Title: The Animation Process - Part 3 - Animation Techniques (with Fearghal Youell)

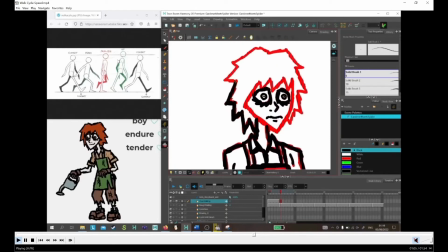And that's the kind of thing you'll remember when you keep a reference of the walk cycle.
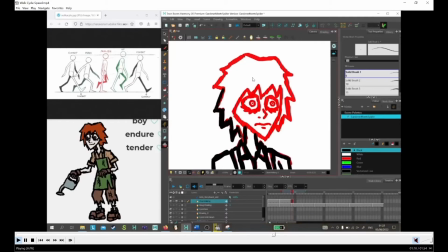And that in tandem with the reference to your character, all your drawings will be figured out as long as you're paying attention.
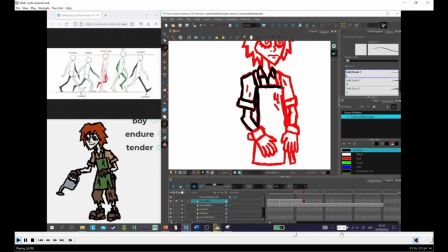And so over here, after I get my line art done, then I start coloring them in.
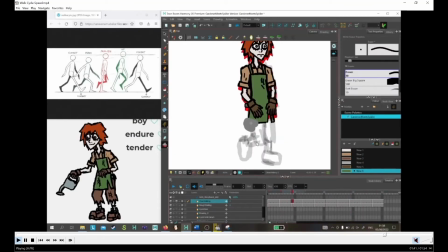And, over the process there, I start getting the walk cycle figured out. There's the rough legs underneath the colored hands.
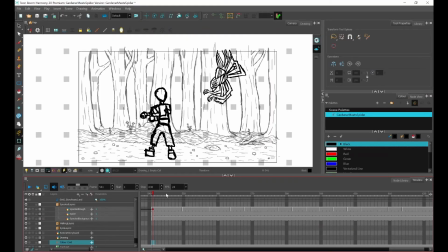So the last thing I'll be showing you is something called smear frames. Over here, I have the last shot. I wasn't able to finish animating it. I didn't have time to do that, but it's done in rough animation, so you understand the general gist of what was going to happen. I have the spider here, I have the gardener here, and I have a rough background behind them.
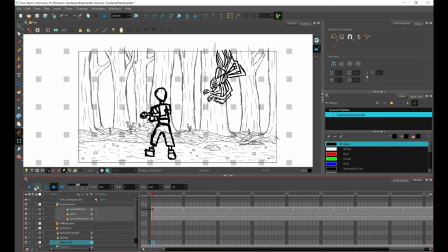And what smear frames are, I'll just show you how the animation plays out in its rough form. Gardener freaks out and struggles to keep his balance, and then stops. Oh no, it is looped back to the start.
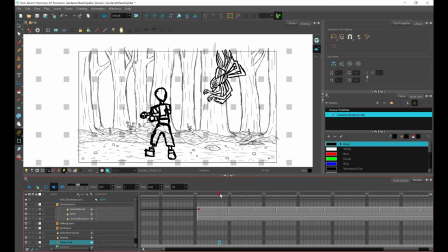Can't get rid of the looping option. That doesn't matter. But yeah, as you can see here, when the gardener freaks out and he jumps back, there is one frame where he's all blurry, so that's what's called a smear frame. And smear frames are a very handy tool in animating,
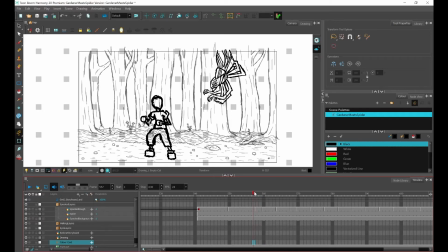because you may notice, say, if you wave your arm in front of you really fast, you'll see that it becomes a bit of a blur, and that's what's represented through these kinds of frames. And they really add more personality to the way things move. If I was just drawing the character as like really defined and always detailed, never blurry, it would look a bit boring.
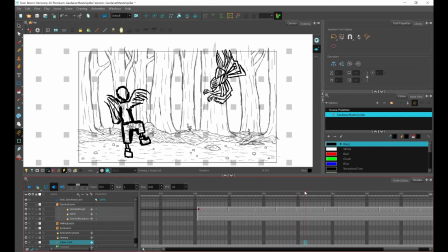These smear frames, they add more personality to the movement and a lot more energy to them. And they also make animating just a fair bit easier. When you have a character moving like this, it's easier to draw, and it also does the double duty of making it more energetic.
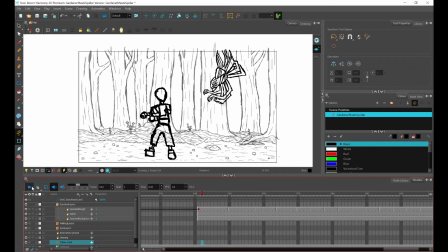So it's a very effective tool when you want a character moving around really fast. So now that you understand how animation works and is done, I can show you how you can do some animation yourself, or at least point you in the direction of where you can get started.
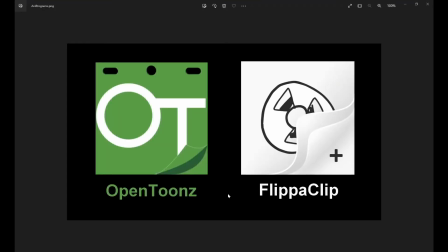So the two animation programs I'm most familiar with outside of Harmony are OpenToonz and FlipaClip, both of which are free. OpenToonz, for the younger ones amongst you, I would not recommend it. It'll probably be too complicated for you.
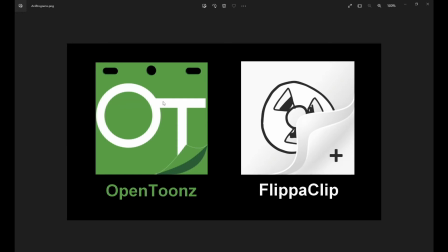It's a lot like Harmony, which, similarly I would say is too complicated for the younger ones. But if anyone wants to try the more complicated stuff, they can try out OpenToonz. I don't have time to get into detail on exactly how to use it. You'll really have to figure that out yourself.
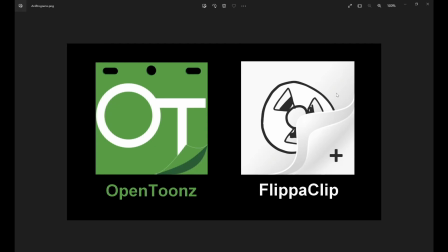FlipaClip, on the other hand, it's a lot easier to get. It is an app on phones and iPads and such, and it'll be a lot easier for you to use.
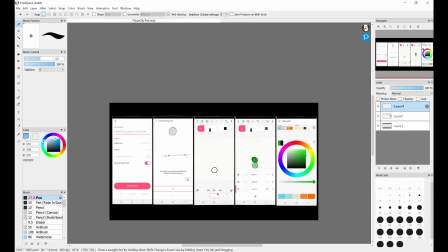And here I'll be showing you exactly where to get started on FlipaClip. Now, unlike the stuff on my computer, I can't record the stuff on my phone, so I'll only be showing you through screenshots I took on my phone, but hopefully you'll be able to understand.
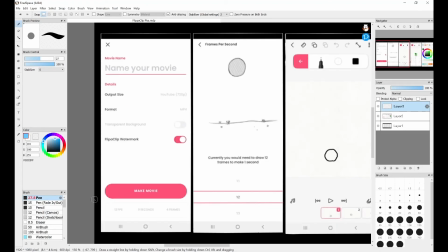So the first screen you'll be greeted with when you start an animation on FlipaClip is this one here, and the first thing you'll want to do is name your animation. You can name it whatever you want, of course. And after that, there's things like output size and format. You probably don't know what that is, but you don't need to.
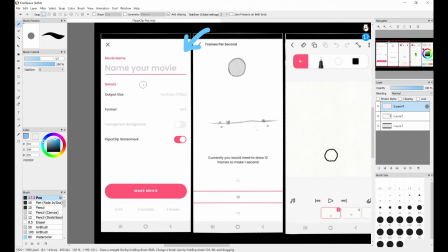It's already set to exactly the kind of details you want, so you don't have to worry about that. And then afterwards, you can just select Make Your Movie.
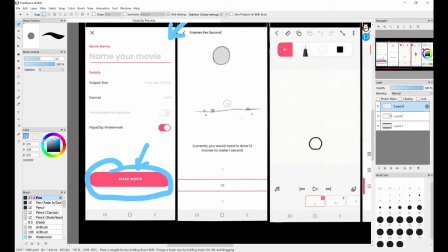And after you've done that, the next screen you'll be greeted with is this one here, where you decide what frames, how many frames a second your animation will be going at, which is how many drawings will be shown in 1 second to sort of determine the speed of your animation.
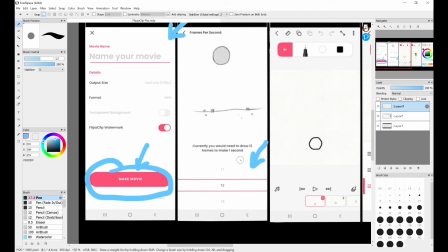And it's already set to 12 whenever you start, and 12, that's plenty fine.
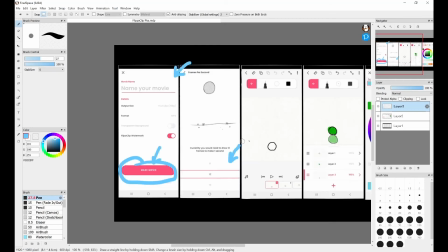That will get you a good, smooth-looking animation. And after that is when you can actually start your drawing, doing your multiple drawings.
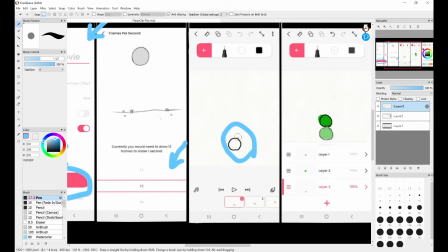So here I have the example ball I drew, and up here is where you'll find your tools, like your pen, your the size of your pen, and the color of your pen. You'll also, I don't have them shown here, but if you like click this back button here,
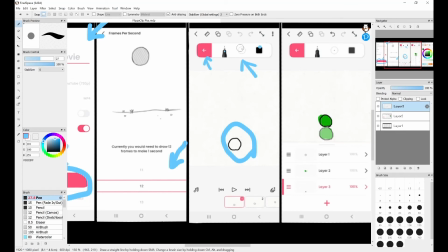then you'll be able to select other things like your eraser or your ruler or whatever you need to get your drawing done. You'll find that all up here, and if you can't find them, generally just selecting this pink back button here will let you find the rest.